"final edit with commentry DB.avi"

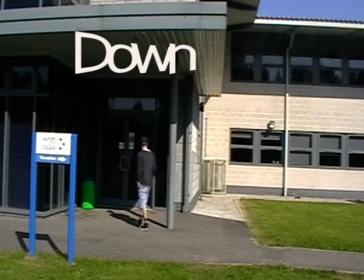0:01 Hello, I'm Danny Bradley, and this is my commentary for my final edit of the film Down.
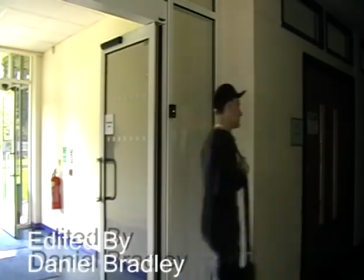0:10 I am sticking with the opening shot, which is an establishing shot.
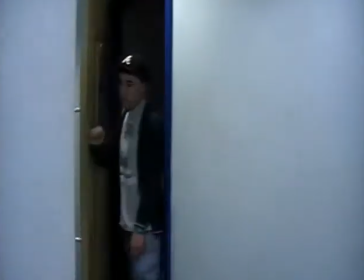0:15 I've added a few little titles, which basically tells you what you're watching.
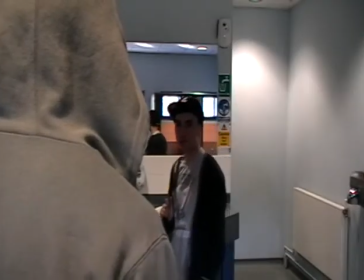0:22 I've edited the cuts a lot quicker so that it is a lot more fluent,
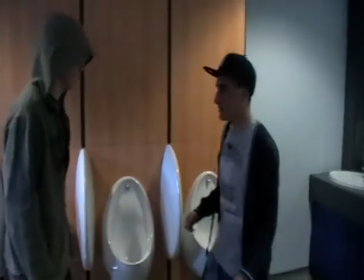0:29 and it's better to watch as you don't notice any changes in the shots.
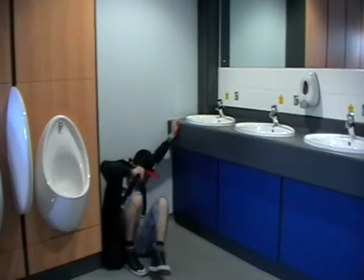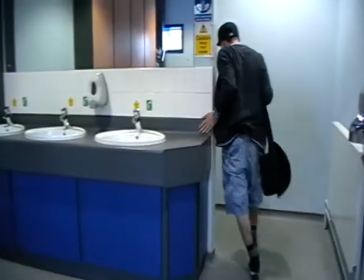0:40 I've darkened the bullet and I've prolonged the shot,
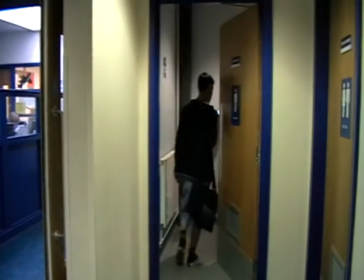0:45 which is a close-up shot of his face, to make it seem a lot more dark and scary.
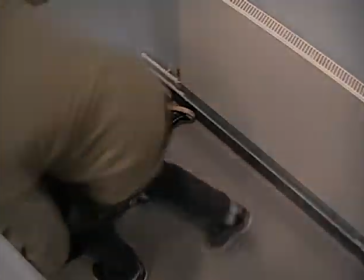0:54 After the bully has hit the victim, I've slowed down his fall so it's a lot more realistic and it actually looks like he's hurt himself.
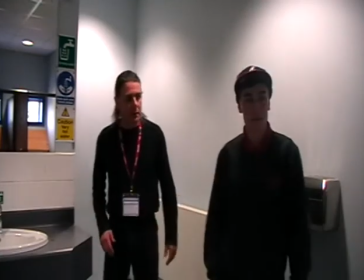1:03 I've used a fade to white so that you can tell it's a different day without saying it is actually a different day.
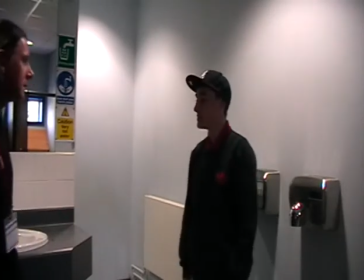1:11 However, a dip to black would be more effective used here.
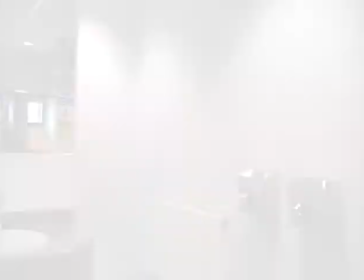1:18 I'm happy with the shot of the victim being beat up, as it is a very nice shot to use.
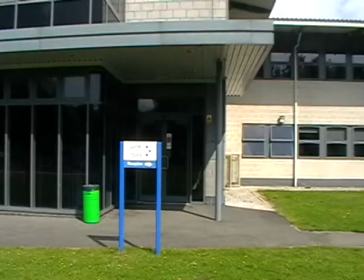1:26 I have, all in all, removed all dialogue from the film, as the dialogue was pretty diabolical in the first place. So I've used a soundtrack which fits very well over the top of it.
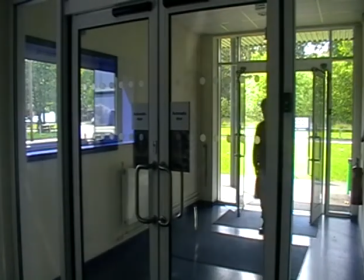1:41 I've used a flash of white to show the sudden attack from the bully,
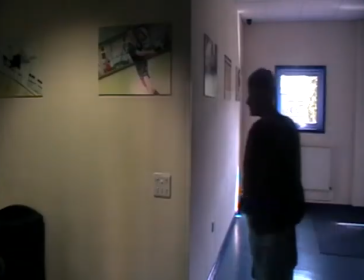1:47 and I've slowed down the victim being swirled to make it a lot more signifying.
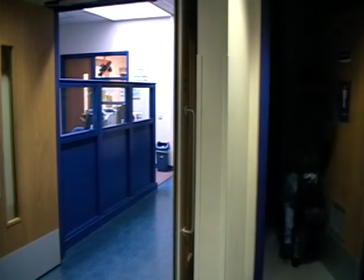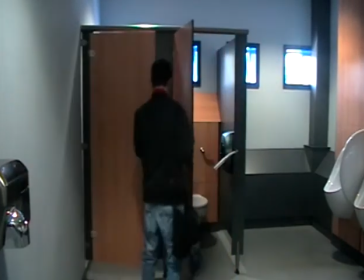2:01 As the victim is walking through the doors, I make it slower to make it seem like something drastic's about to happen,
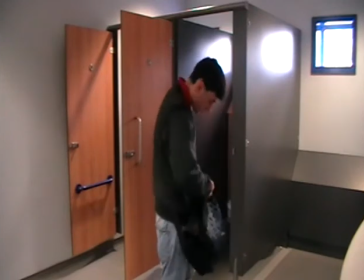2:09 and it's a lot more intense.
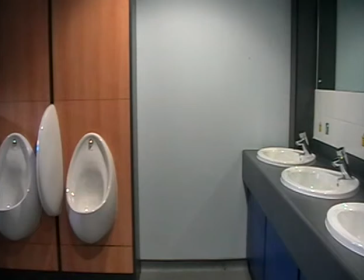2:15 I've made it slower, really a lot slower as he's walking through the door and as the lights come on,
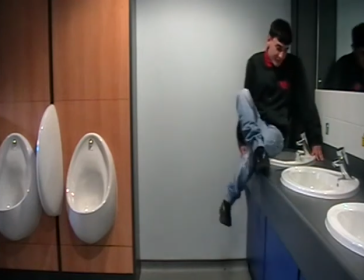2:22 because it goes well with the song over the top of it to make things a lot more dramatic.
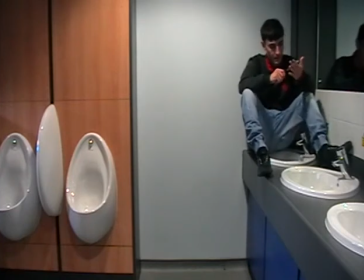2:30 I like the shot of the victim pacing around,
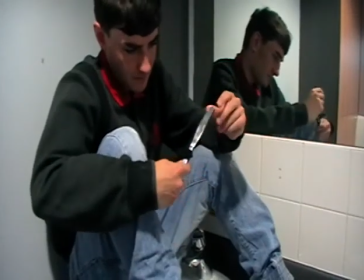2:33 and I've cut it shorter so it's more effective with the shot after it of the victim punching the wall.
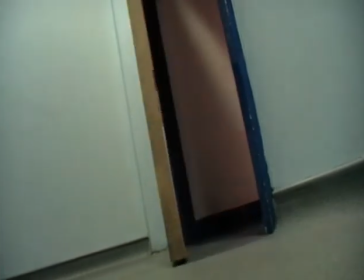2:42 I'm happy with this shot of him sitting on the sink and playing with the knife,
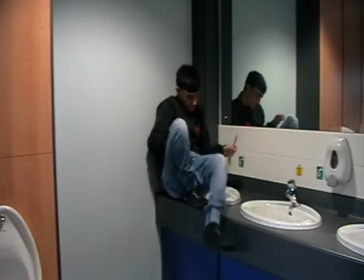2:48 as it shows he's about to, well, do something very drastic with a knife.
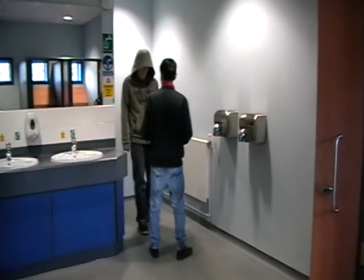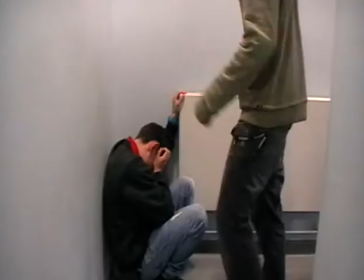3:00 Here's a shot of the door opening, yet no one actually walking through,
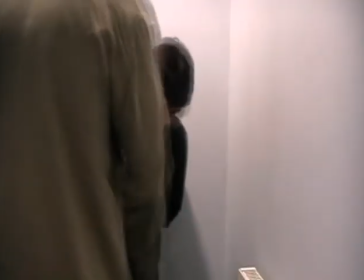3:05 and this is something that the audience can see, whereas the actors actually can't.
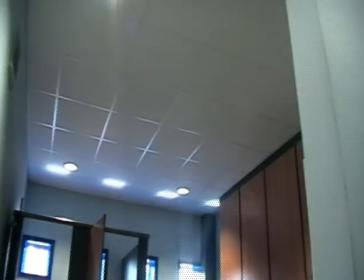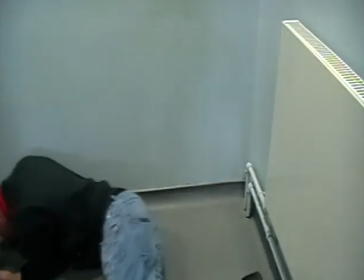3:18 I like the mid shot which is used there, and I've used white strobe flashes to show the intensity of the fight scene,
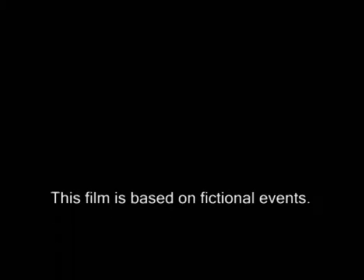3:26 and when the victim is stabbed, the slow motion effects is used, and then the bully then turns transparent and disappears, so then you actually know it's a figment of his imagination.
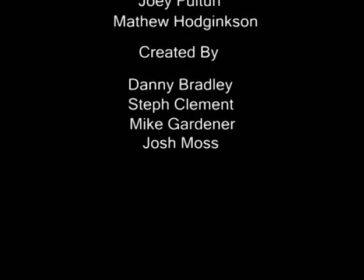3:40 And then I've slowed the victim leaving, crawling away in slow motion, and then the end credits. Thanks very much for listening. Goodbye.